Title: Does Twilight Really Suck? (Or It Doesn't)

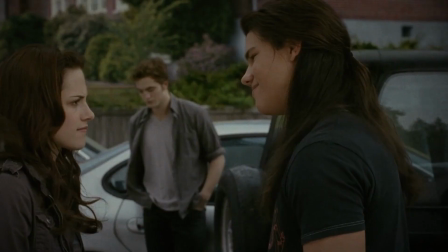4:10 And in context, they are reduced to showing the suffering of the one who this time turns out to be the third wheel.
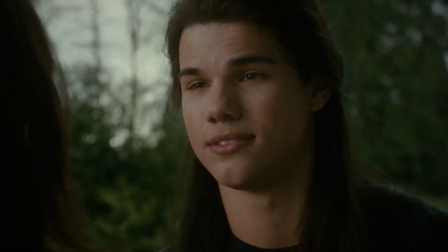4:17 For example, this flat picture is needed only to look at how hard it is for Edward to have Jacob's presence.
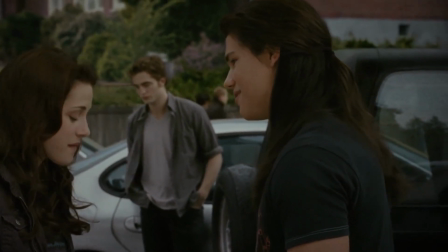4:23 On close-ups, the emptiness of the background, the lack of depth, begins to crush,
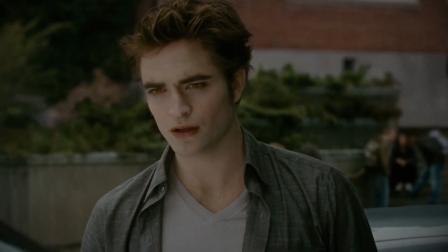4:28 and for the sake of a frame with this face, the heroes have been talking about nothing for almost half a minute.
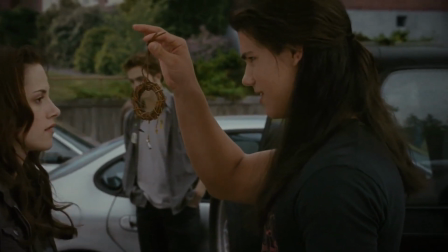4:34 And to consolidate the effect, a gift against the backdrop of a sad vampire.
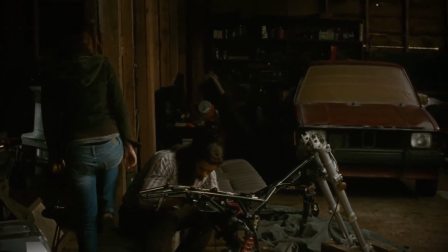4:39 The most dynamic dialogue in the film, even outwardly similar to the scene with a pickup truck gifted from dad.
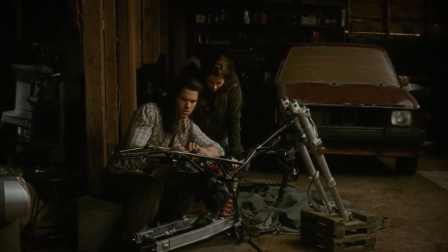4:46 Bella and Jacob are not standing opposite each other. They are busy with their work, fiddling with a motorcycle.
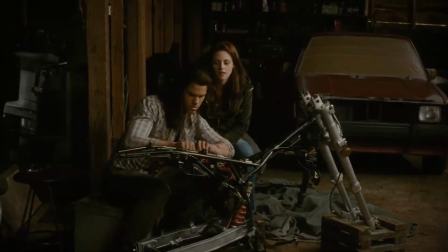4:52 A friend arrives and a joke brawl breaks out.
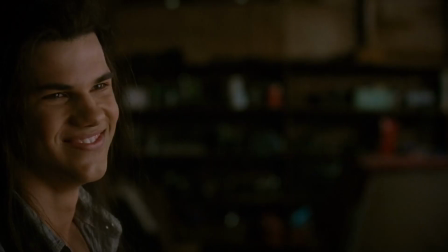4:55 But if Hardwick similarly left the characters in the forefront to get to know each other, Wheats ended the scene with a passing joke.
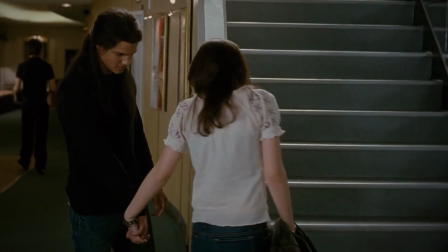5:05 There are more and more dialogues with each film. In a car, at the stairs in a cinema, in the pouring rain, in a room and on a walk.
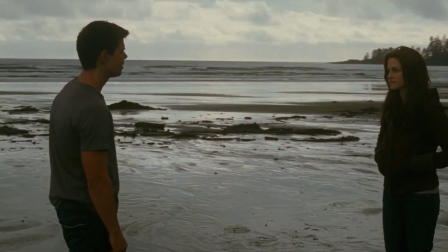5:14 But even here, the camera hurries to stop and arrange the characters to show the most banal exchange of remarks in the most banal way.
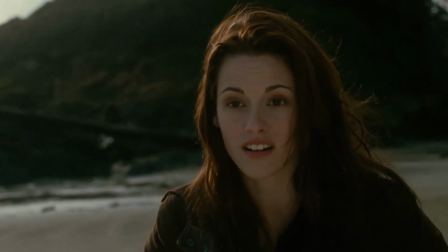5:23 It's not that bad, but boring if it repeats over and over again.
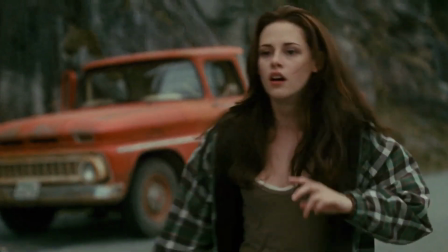5:27 And even when some action is included in the dialogue, it doesn't become a full-fledged second plan.
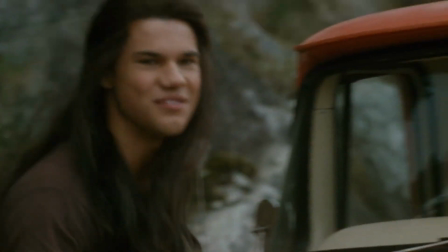5:32 Even the background, the camera simply switches.
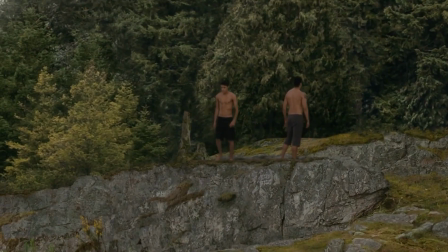5:36 Jacob speaks, Bella returns to the compact frame and now you can alternate the disgust picture with the discussing heads.
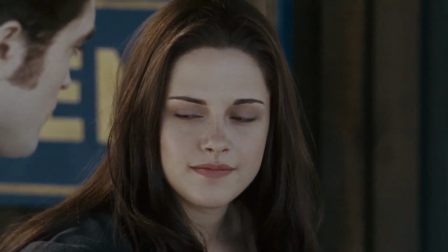5:43 The same thing is in David Slade's Eclipse. A 180-degree rule is used in many scenes.
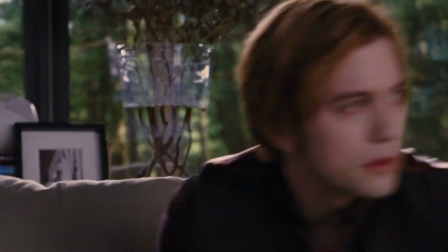5:49 In the two parts of Breaking Dawn by Bill Condon, the dialogue is usually a dozen people spread around the room.
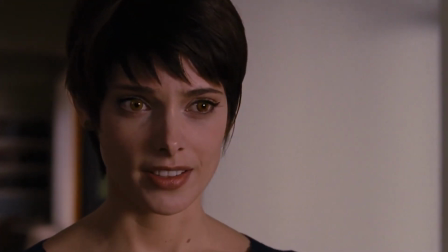5:55 Dramatic attacks on the worried faces of speakers and meaningfully silent ones, heavy pauses, short remarks.
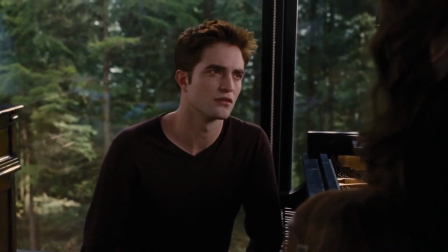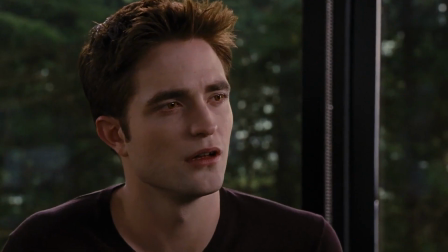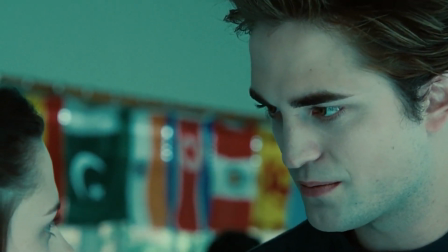6:14 The heroes of the saga love to talk. That is why the liveliness of the first Twilight is so striking.
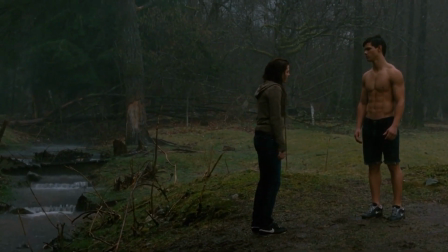6:21 Compare at least this cute Jacob with that muscular puppet into which the authors of the following series turned him.
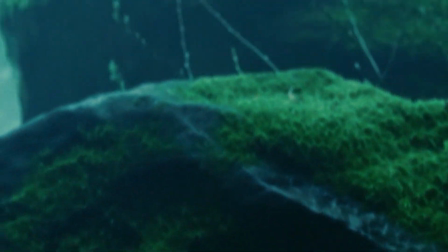6:31 Hardwick also devoted a large role to the image of nature. The surroundings of Seattle fit perfectly into the canon of Romanticism.
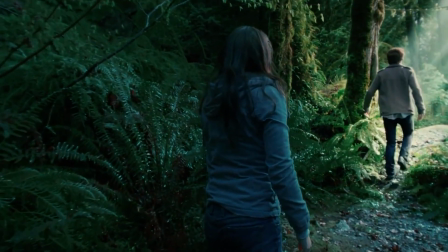6:39 Gloomy forests, ravines, light breaks through the branches and the glades on which they lie.
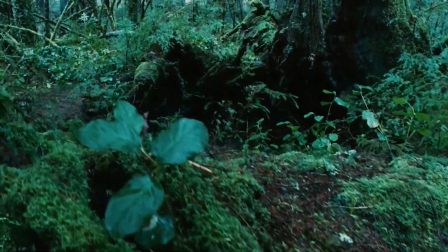6:45 The lion and the lamb, that is, Edward and Bella. In this regard, it is worth remembering the very first shots of Twilight.
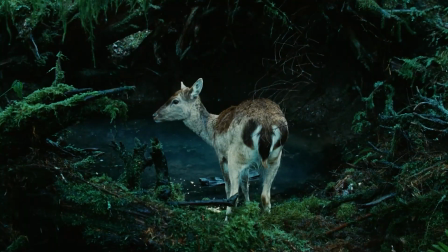6:53 Hardwick wasn't in vain praising the second director.
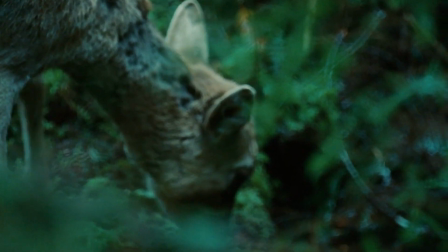6:56 The scene with the deer not only hints at good vampires hunting animals instead of killing humans, but sets the theme.
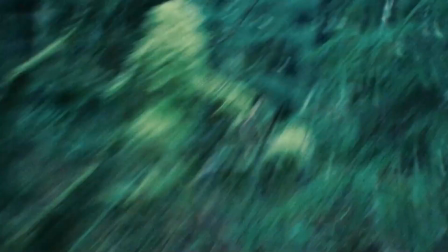7:03 Hunter and Prey. This footage shows the perfect leap from anxious observation to panicked escape.
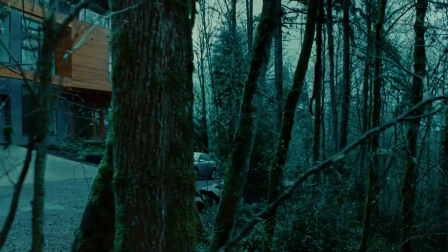7:09 As befits vampires, the Cullens live far from people, in the forest, in a castle, but a very modern one.
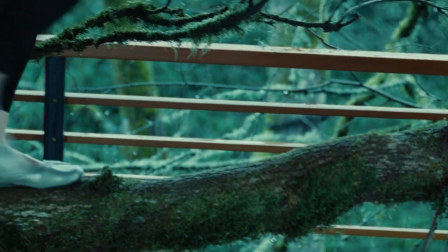7:16 The Cullen House fits perfectly into the gloomy forest world. It's possible even to effectively enter it along a branch as it is part of the surrounding green space.
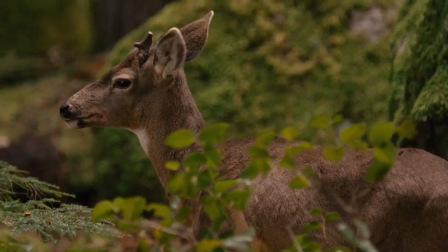7:25 For a while, the hidden danger of the forest works and finally dies in this scene from the second part of Breaking Dawn.
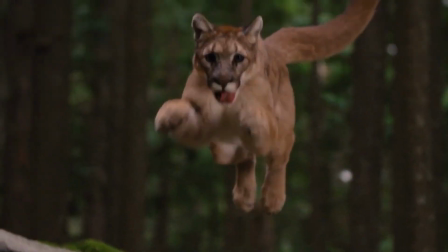7:31 It kind of picks up the beginning of the first film, but turns into a farce with predators jumping on the predator,
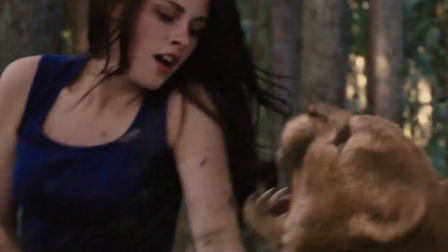7:37 which is justified in content, but rather stupidly made visually.
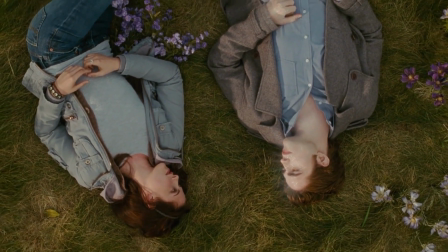7:41 The transformation of nature from an important element of the twilight world into scenery happens gradually.
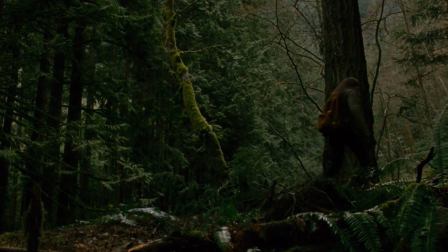7:47 In New Moon, nature still retains the features set by Hardwick's film.
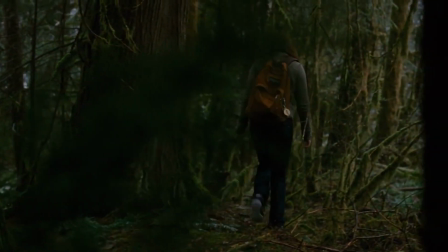7:51 However, the color correction has changed and the world is no longer so blue-gray.
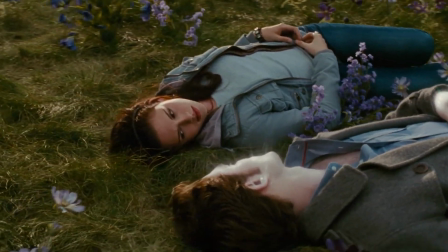7:56 Yes, and the mosses aren't so thick and the memory about the glade has changed a little.
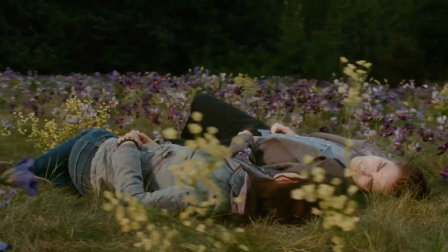8:01 Though the forest is shown with less magic, nature doesn't lose its semantic load.
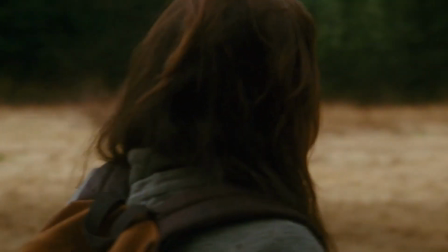8:06 The truth is used more utilitarian. Here, the grass withered, there is no loved one nearby.
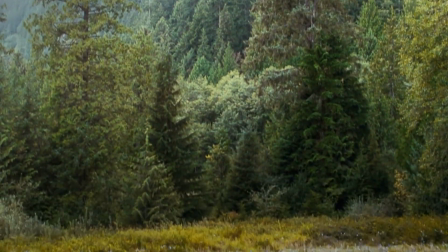8:12 And then it gets worse. Just look at the forest and the glade and the eclipse.